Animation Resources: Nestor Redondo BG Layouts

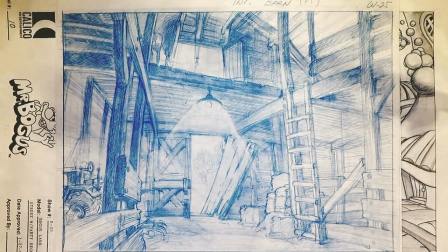4225s
Holy cow, look at that. Look at the lighting.
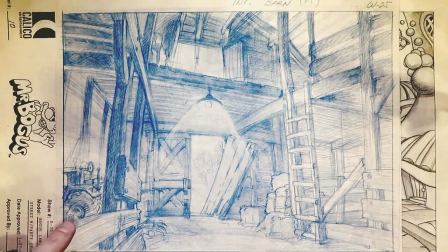4229s
Look at the, you know, that we're seeing some sort of machinery over here, and we're seeing hay over here, and the hay loft.
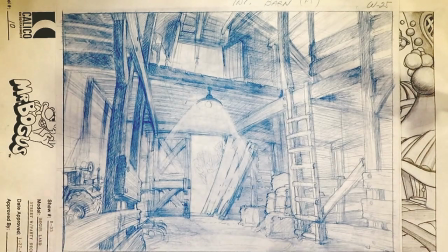4239s
That is a barn, you know how it works.
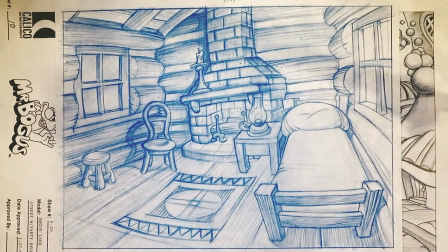4246s
This is the interior of a log cabin. Again, a bogus, so it's a little more cartoony than those previous widget ones.
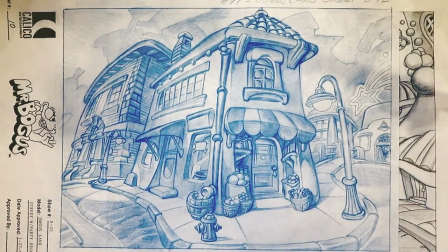4255s
And then we go into Bogus Land, which was kind of like Roger Rabbit's Toontown, which was very popular back at the time this was being made.
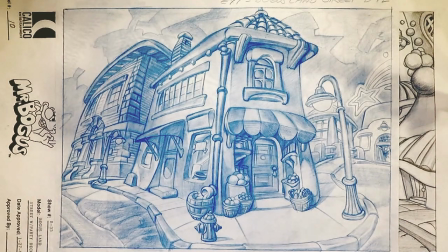4263s
I guess this is, what, 93, the date on some of these. So, so this is like 1993 style. But look at the really nice roundy feel to it. It feels kind of balloony and friendly and almost like a toy.
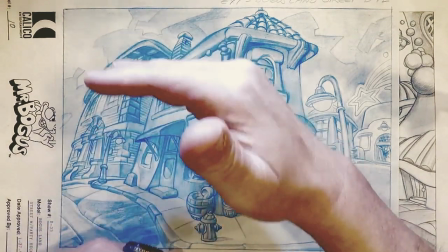4280s
The lines don't exactly line up. You know, your lines are a little wonky, but they aren't so wonky that it doesn't feel like one unit.
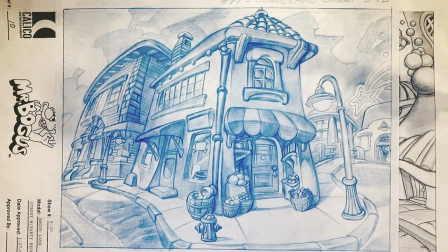4288s
The overall feel of the shape of it still works. A lot of times people will do wonky for wonky sakes, where every angle is going the wrong way, and it doesn't feel unified when they do that.
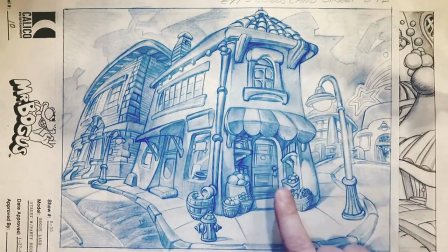4303s
Here, it's got some wonkiness to it, but just enough to keep it alive and make it feel organic rather than feeling mechanical.
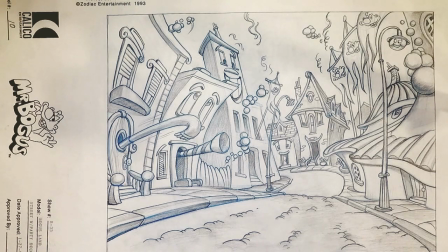4312s
Now this is full-on Roger Rabbit Toontown stuff.
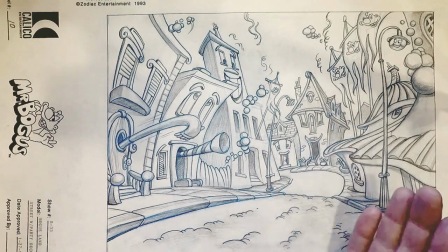4320s
Banners and things falling through the sky, and you can imagine the buildings going back and forth like that.
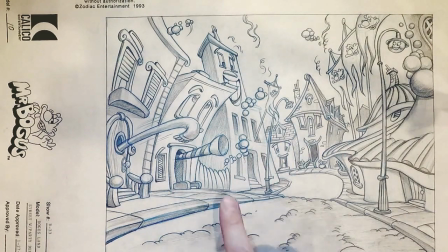4328s
A hand coming out to slap you, and a horn coming out to honk, and bubbles. And just really nicely designed.
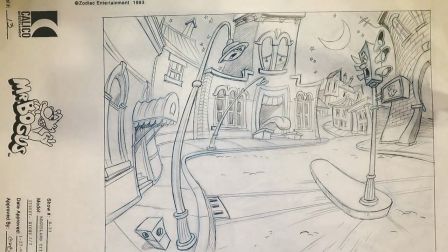4340s
Now it's nighttime, and everyone's yawning and sleeping.
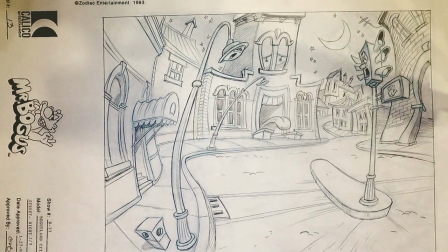4344s
See, the traffic light is yawning, and that's yawning.
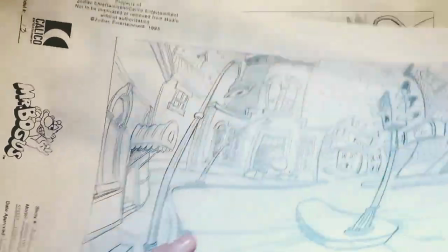4352s
Little more static. And here, I don't know what they are.
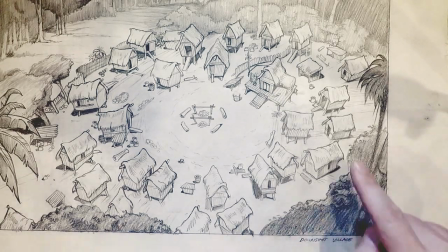4360s
They're a down shot of a village. Look at the simplified version of the houses here,
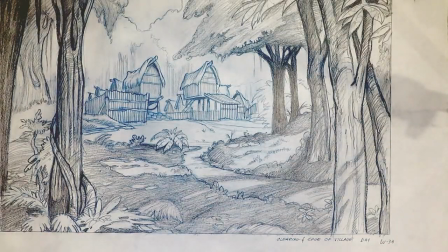4367s
and then a little less simplified from a distance,
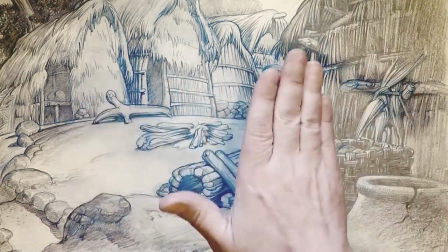4377s
and more detailed close up, indicating the depth and the overlays that characters can come out from underneath.
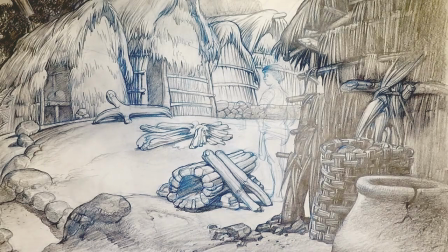4387s
There's the drums that they pound on with stick, bo, bo, bo, bo, bo, bo, bo, and there's the fire.
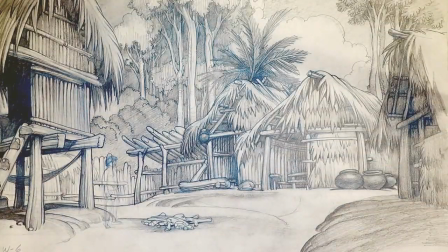4398s
More.
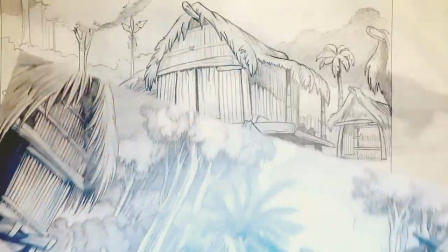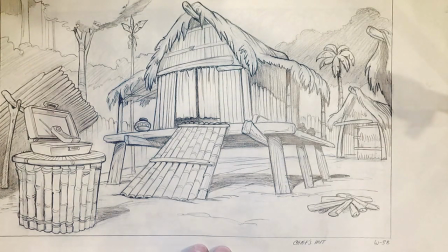4408s
The chief's hut.
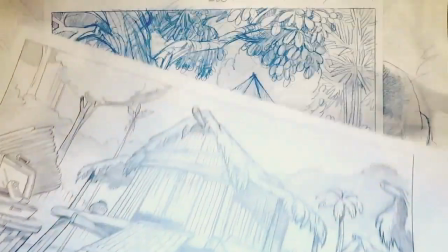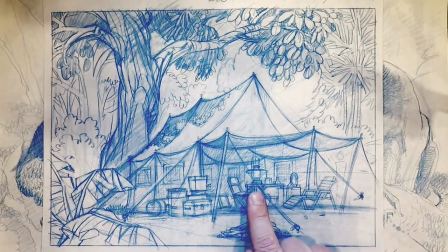4415s
Here's a jungle camp. And you can see that they've got Coleman lanterns and chairs and
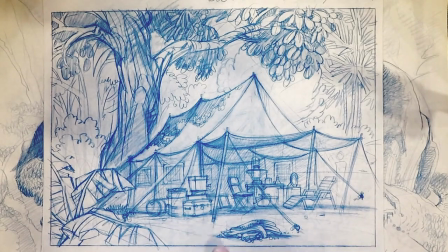4423s
water tank to get drinks out of, and a fireplace, and place in the back to sleep.
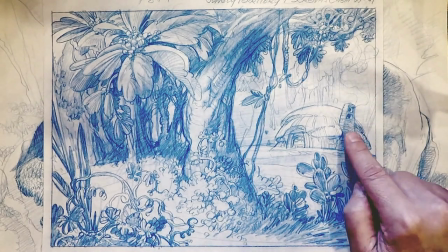4435s
Now here we're in a jungle cabin, and he's designed a chimney that has the outlet on the side.
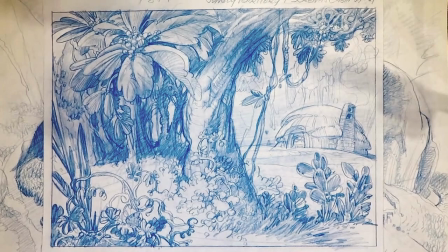4444s
Now, we first looked at that and we said, why is the opening from the chimney on the side and not the top?
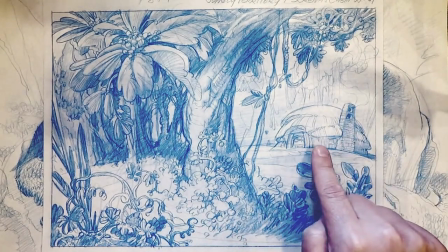4449s
Well, because this is a straw roof, and if it was on the top,
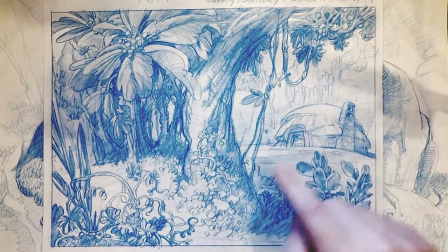4453s
there'd be the risk that the burning embers would fall back on top of the roof and set the whole building on fire.
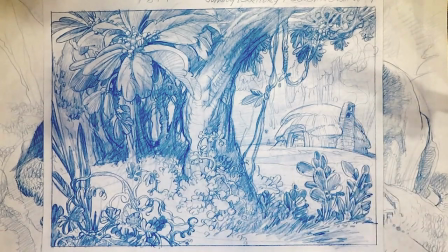4459s
So if you have the exhaust on the side, it goes out to the side and it doesn't catch the roof on fire.
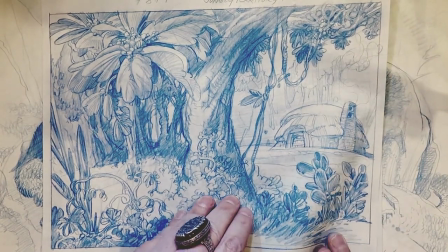4465s
He's thinking of every detail here. He understands how a thatched roof works.